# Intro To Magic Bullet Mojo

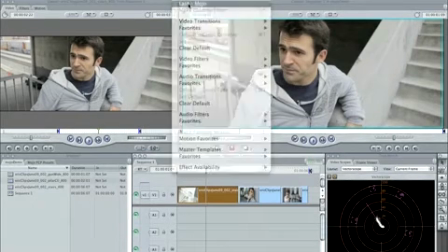0:00 Magic Bullet Mojo is a really simple tool that you can use in all your favorite programs that with
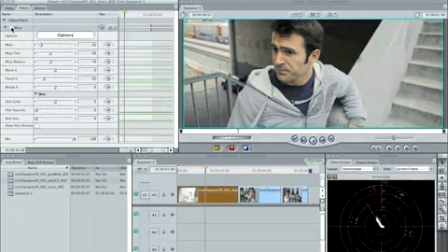0:09 at its default settings takes your normal piece of footage, here's the same piece of footage that we used in that tutorial, and essentially gives it that look by pushing the shadow tones towards a sort of bluish green color,
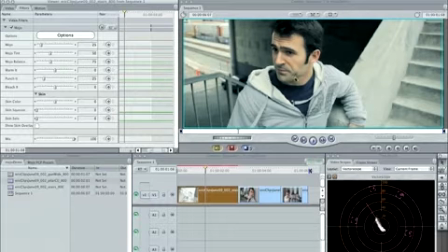0:23 pushing the highlights towards a warm yellow-orange color, and leaving skin tone largely unchanged in between. And I'm going to show you how it works. The most important slider, of course, is the Mojo slider. If you bring it down to 0, there's none of that shadow tinting effect.
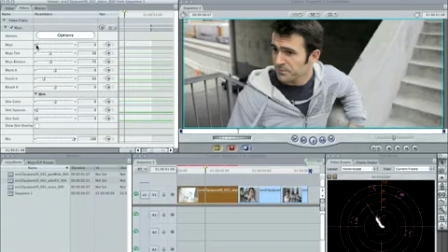0:43 Now the other sliders will, most of them will still work, but Mojo is kind of the star of the show. With just one slider, you just start slowly bringing it up, and you slowly introduce more and more of that effect that pushes the background darker colors toward that bluish green. And as you can see, we're
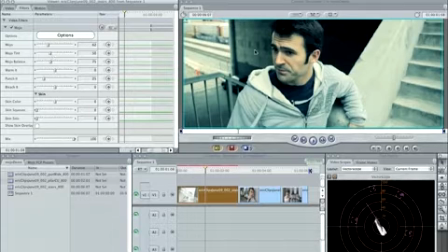1:03 holding on to skin tones fairly well as we do that. Now, this bluish green color, of course, is something you're probably going to want to adjust to taste, and that's where Mojo Tint comes in. Mojo Tint, when you move to the left, the tint goes a little bit more blue, and as you go to the right, the tint goes a little more green,
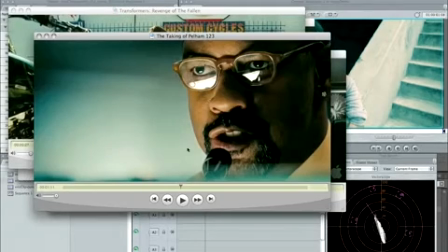1:20 which starts getting into that Pelham 123 look that has a much more predominant green color in its shadows.
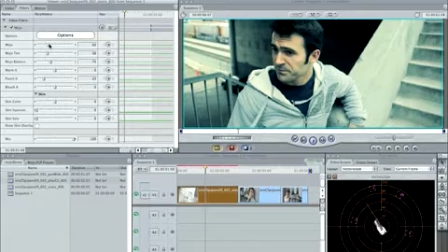1:27 All right, so let's sort of normalize that out a little bit. And then you've got Mojo Balance. Now, of course, we're talking about shadows, we're talking about highlights, so you have to decide what's a shadow and what's a highlight. If you start cranking this up, you'll see like Eric's stubble here start get a little green.
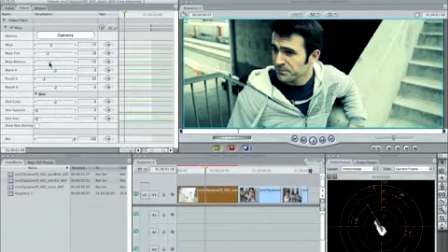1:45 You can actually reduce Mojo Balance, and it'll consider semi-dark things to still be a highlight, and so you get an overall warmer image that is a little more forgiving for underexposed skin tones. Mojo Balance is actually a really great way to just kind of control the overall warmth of the image.
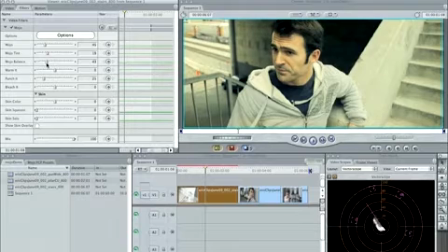2:02 High values, you get a really cold image. Low values, you get a really warm image, but you're still getting that kind of differentiation between shadows and highlights. Now, of course, you want to be able to just dial in an overall warmth value for your image, and so we have the Warm It slider.
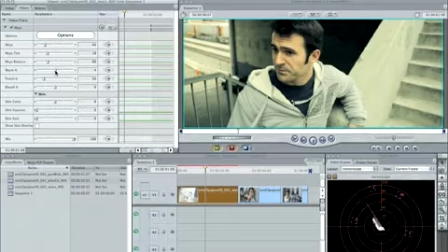2:17 Now, this is predominantly designed to be used in the positive direction, predominantly designed to warm up your image.
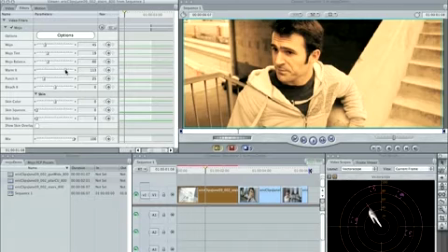2:22 And I just want to show you something here. As I move it up, I warm up the image overall. Now I'm going to put Mojo to 0. I'm just going to normalize that tint. I think 50 is the default here. And let's just 0 out Warm It.
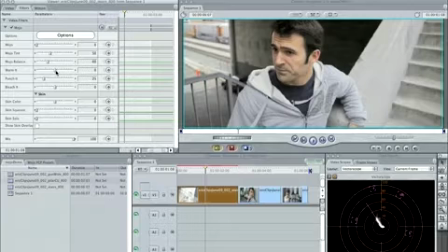2:36 Okay, so here's a kind of normalized looking image, very similar to what we started with. And as I introduce warmth, this is just a really simple but kind of elegant warming effect. And as you can see, it doesn't just warm up the image, it kind of almost gives it like a sepia tone quality.
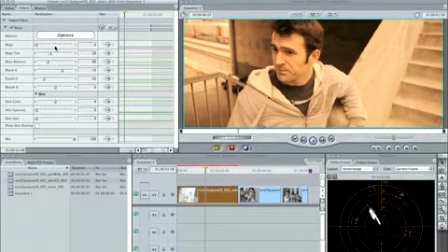2:50 Now this is why that sort of Mojo idea of bringing blues into the shadows is of value even if you're going for an overall warm image.
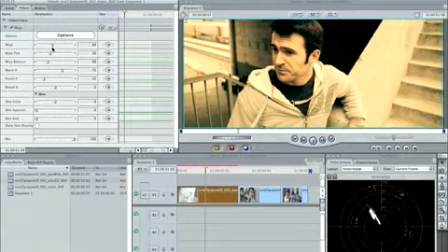2:56 Watch what happens when I just start to increase Mojo. The background starts going that blue-green, and although I still have an overall image, it no longer looks like a vintage sepia tone look. It has a nice modern look, and Eric is popped off the wall, whereas at 0 Mojo, he's kind of the same color as the wall. So again, it's all about just making your talent really pop out of the shot and giving
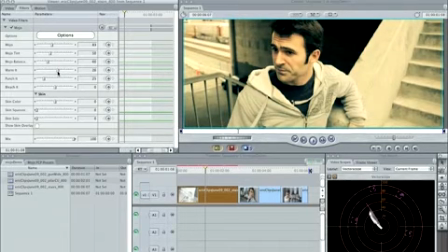3:16 your shot that kind of present-day trendy look that we see in all these movies. Okay, another value that has that starts off at a default other than 0 is Punch It.
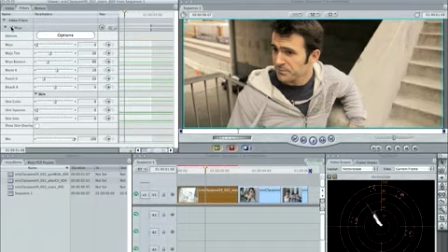3:28 So even as we zeroed out Mojo, we're not quite at where we started because, oops, even if we zero out Warm It, because there's a little bit of this Punch It effect. It's just a really soft, gentle contrast, function that is a nice, like soft S-curve.
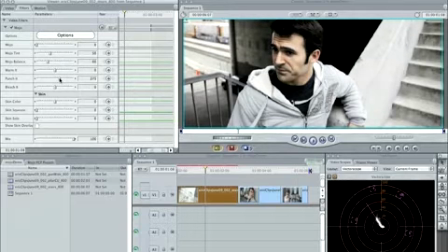3:45 So you can really crank it up high, and you'll never feel like you're really getting too crunchy. Although, of course, you can go way too high with it, and I'll explain something about that in just a little bit.
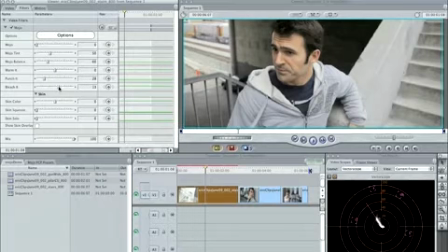3:54 And then the last slider is Bleach It. Bleach It is just a way to gently suck color out of the image, and so at 100, it's going to be getting you almost to black and white, and but Bleach It also goes in a negative direction.